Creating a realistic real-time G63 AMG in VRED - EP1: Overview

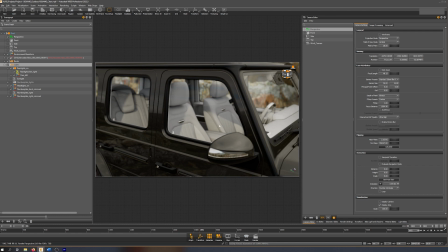I still like the dynamics of this type of lighting interior, especially because otherwise there's not much going on in the interior, right? And the nice thing is we are an OpenGL, right? So I can fake, if I like the look, I can fake this type of effect because we're not like physically correct computing the image.
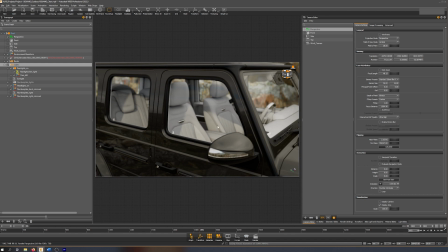I took this option and baked
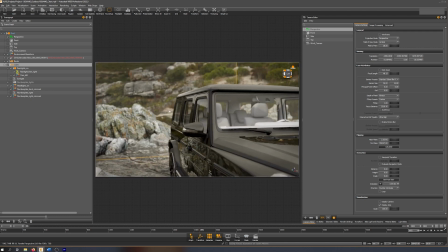some fake light effects into it, which make them look, from my point of view, a little bit more interesting as well.
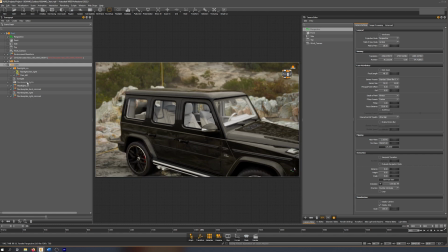But again, it's also an individual topic we will talk about. Then we have some small light effects on the number plate, for example.
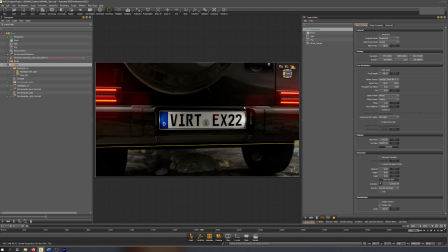Also, this is baked, pre-baked. So I'm going to show you how I did that.
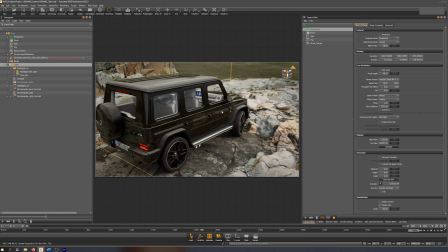And I think that's it for the lights in the scene and for the lighting effects.
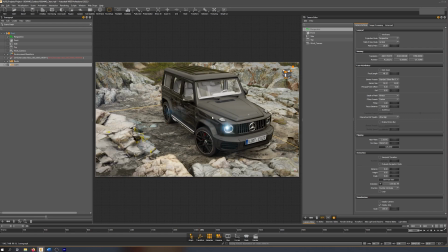And those are the elements, basically. So I'm trying to split it up logically a little bit. So we get... on the one hand, you have a holistic view on how the scene is created.
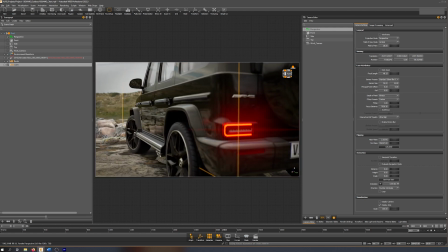But on the other hand, I also want to make the videos short enough people can use them individually,
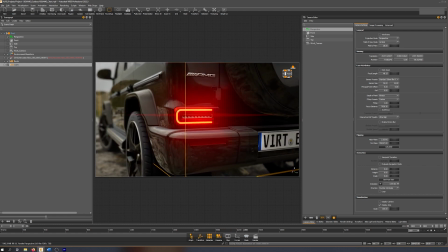even if they don't want to build this exact scene or reproduce it completely, but just use it for other projects.
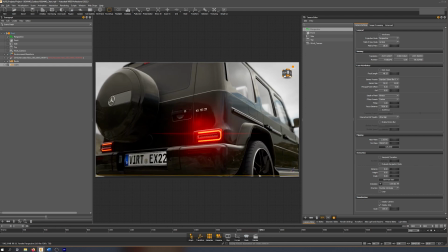That's why I'm trying to split it per topic a little bit,
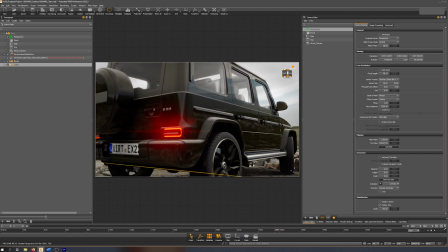so it's a better overview and searchability for people that are not here because of the
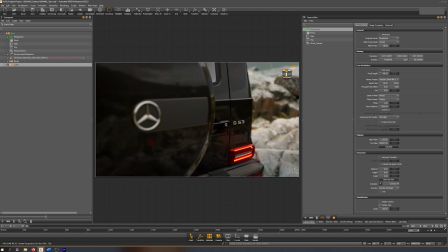G63 project, but just are looking for a smart way to create real lights,
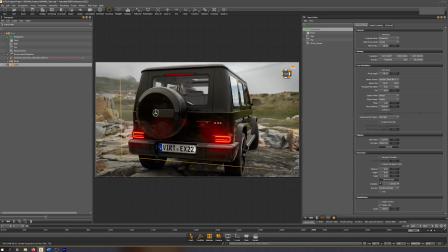for example, in VRED. Again, thank you very much.
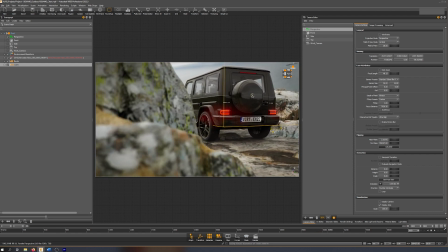Thanks for your interest, and make sure to subscribe so you're not missing the videos.
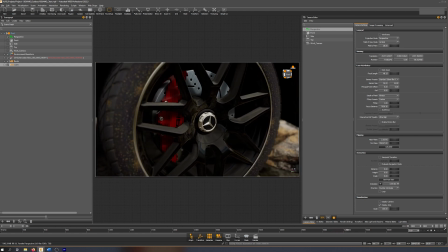I'll do my best to get you regular updates and regular content around that.
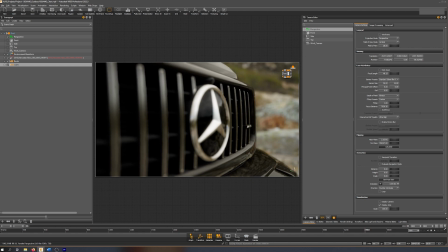And with that being said, thank you very much, and see you in the next video.